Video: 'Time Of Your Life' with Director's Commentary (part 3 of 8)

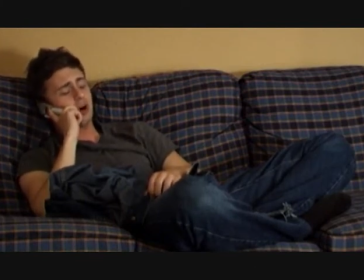247s
Maybe if we can get some special effects and stick like some bottles or cans on the couch, you know,
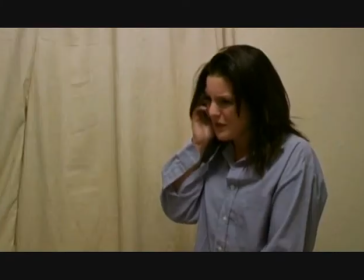252s
CGI some empty beer cans thrown about and something like that. I don't know, an empty pizza box or something like that.
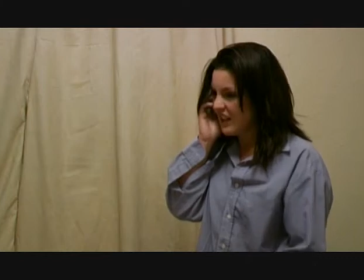258s
But it just looks like he's just walked home and sat on the couch and then just bitched at Amy, and
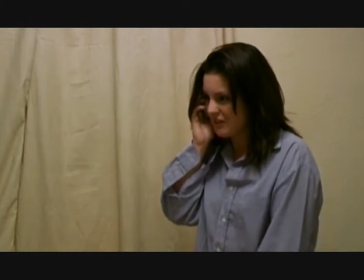266s
he's supposed to be pissed off but drunk and a bit kind of helpless,
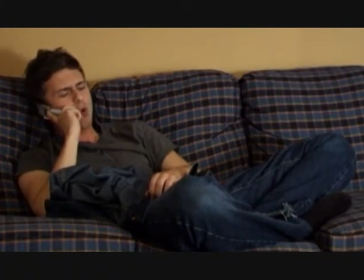270s
but he, especially this little bit when he shouts at her, he's just angry and he's aggressive towards Amy, and she doesn't really deserve that.
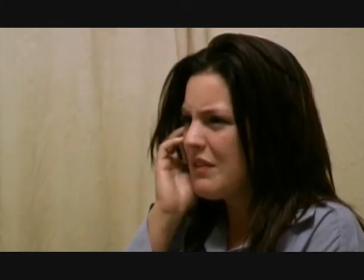278s
And it's one of those where on paper it probably works better on paper,
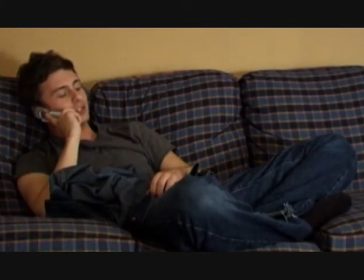285s
and that's my fault as a director for not actually getting Gavin to act it in the way that it should have been acted, to actually get across that he's... upset rather than pissed off.
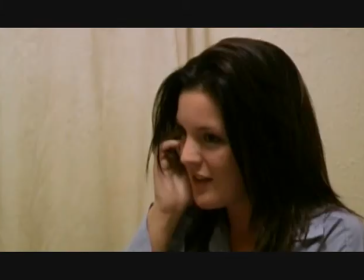297s
And that's my fault, and I'll put my hands up. And if we could reshoot that whole section, because this is a pretty key bit.
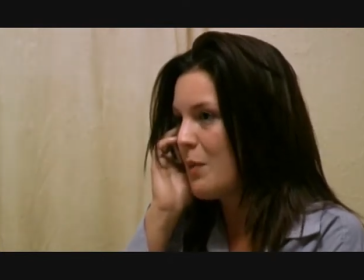302s
This is a bit where he's ready to give up, and Amy's the one that turns around and says,
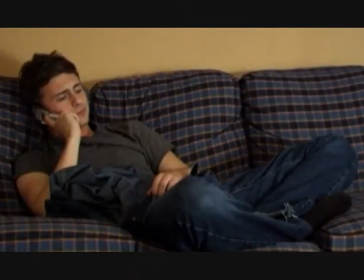306s
as title of the film, that's why I put it in there, it's the time of your life where you get up there and do it. You can go two ways. You either give up, or you go out there and you do it off your own back.
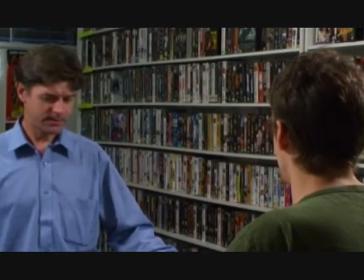317s
And considering it's pretty much the key scene of the film that gets the rest of the plot going, it probably doesn't quite actually work that well.
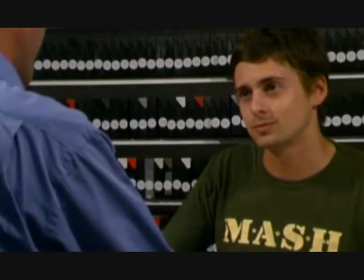324s
So yeah, well done, Ben. You're a shit director. Writing's not too bad, but you're a shit director.
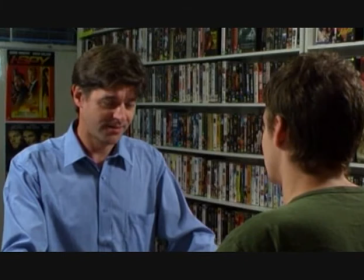329s
I know that. Richard Brooke is this guy's name. I've completely forgot his name in part one, which is shocking.
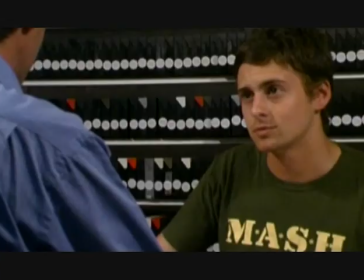335s
But yeah, Richard Brooke, and yeah, I liked him. I think he was good. He's not perfect, you know. He's better than some of the acting in here, but he's, you know, I think he gets a nice bit of gravitas, and he's got a bit of humour towards him.
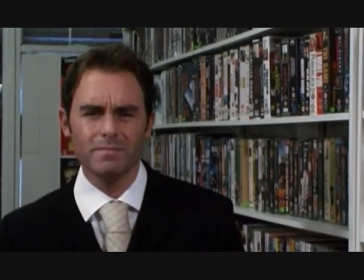350s
This little sort of jump cutty bit is not that great, and there's a really ugly bastard that's about to turn up that just ruins the entire film.
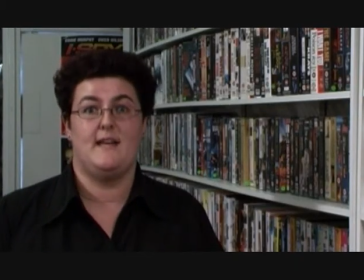359s
All these little people came on board just for one line. Who's that guy? That's shocking.
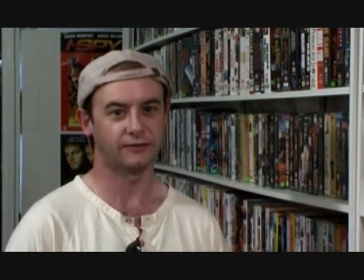364s
That's the worst piece of acting I've ever seen in my life. It is me, by the way.
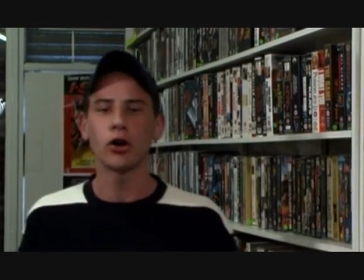369s
For some reason, wearing a baseball cap backwards, because that's what I was doing through the suit, and I don't know why.
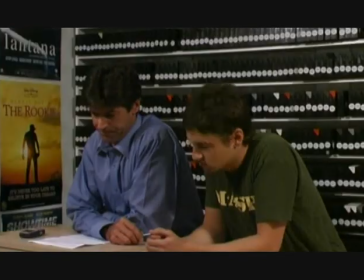374s
A little bit too long on that fade out as well. But there's a line that Richard just mumbles very, very slightly, where he talks about your mother would have killed me, and it's trying to kind of imply, and it was in my backstory, but I don't think I got it clearly out enough,
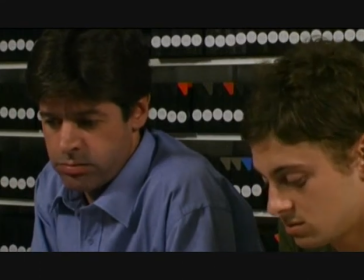394s
that Craig knew Billy's mum, and that's why Billy works in the video shop, because Craig's kind of helping him out,
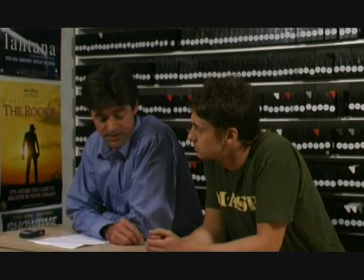402s
because after his parents died, etc., and he's kind of got a bit of history with Billy's family, but I don't really think that's clear enough. Also, it's not the biggest video store in the world.
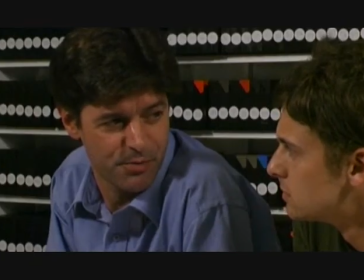412s
Why would Billy not be on a full-time contract anyway? When I wrote the script, I was actually working in Oddbins, next door to a massive Global Video, which I think are bust now.
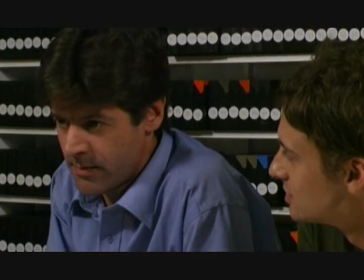422s
I don't think they exist anymore. And it was one of these massive, like, Blockbuster-esque video stores.
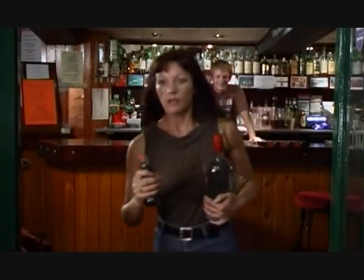427s
And it would have worked quite well if I'll put you on a full-time contract, because there's going to be loads of staff there.
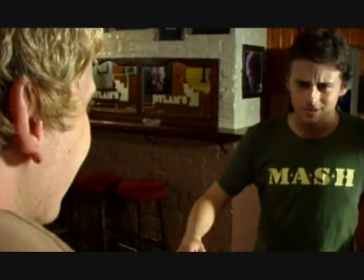434s
In a video store that size, there's those two, and that's it. But yeah, good old MILF.
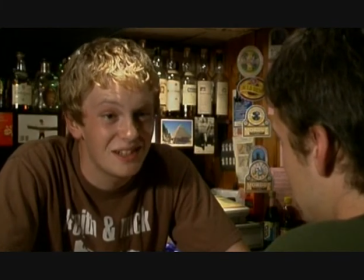440s
He's got a cracking look at him, and he's pretty much like that in real life, or he was at the time. And it wouldn't surprise me if he is married to somebody twice his age,
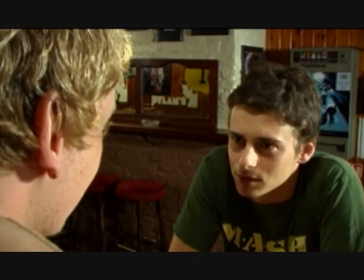448s
because he was that type of guy.
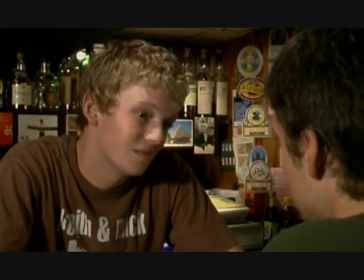449s
Funny off screen, funny on screen, and yeah, I keep expecting to see him in, like, I don't know, BBC Three comedy or something like that.
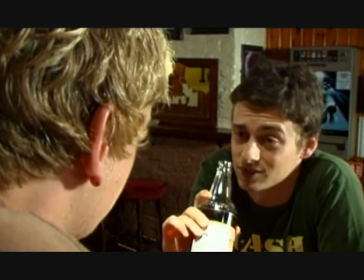458s
He's that sort of actor that will get away with crude stuff. But yeah, this little bit as well, I quite like the strangling bit.
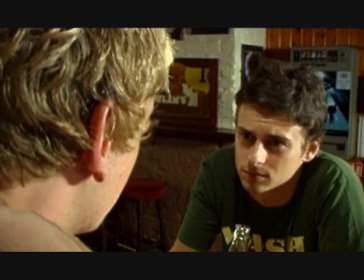466s
The lighting's a bit shot to cock.
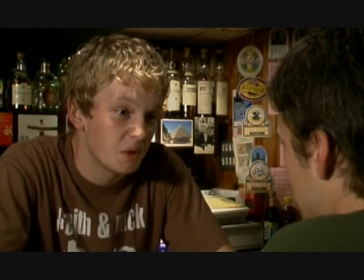468s
I think that's actual natural lighting from the pub itself, and its spotlights, and we probably didn't quite get the angles right.
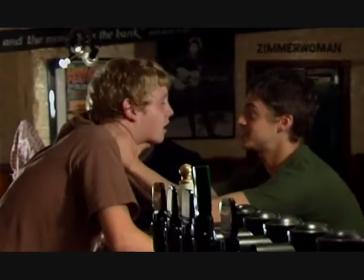475s
It's, you know, a bit too hot on his head, and on the long shot, again, that doesn't really match up, but I do like the little cuts.
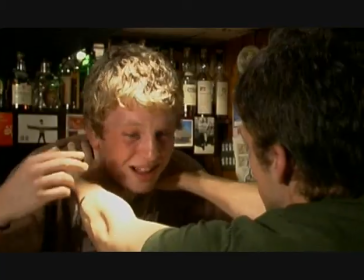483s
Steve, the editor, did a really good little job in terms of that bit when he said, "I can't be," like that a lot.
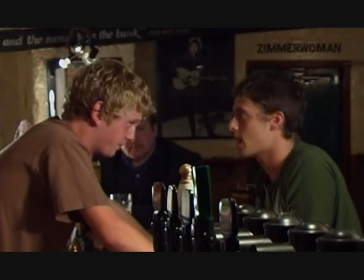489s
But Billy gets a beer, and then MILF turns around and says, "Do you want a beer?
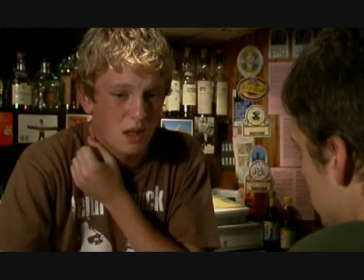494s
I think I need one." A little bit of a kind of continuity error there.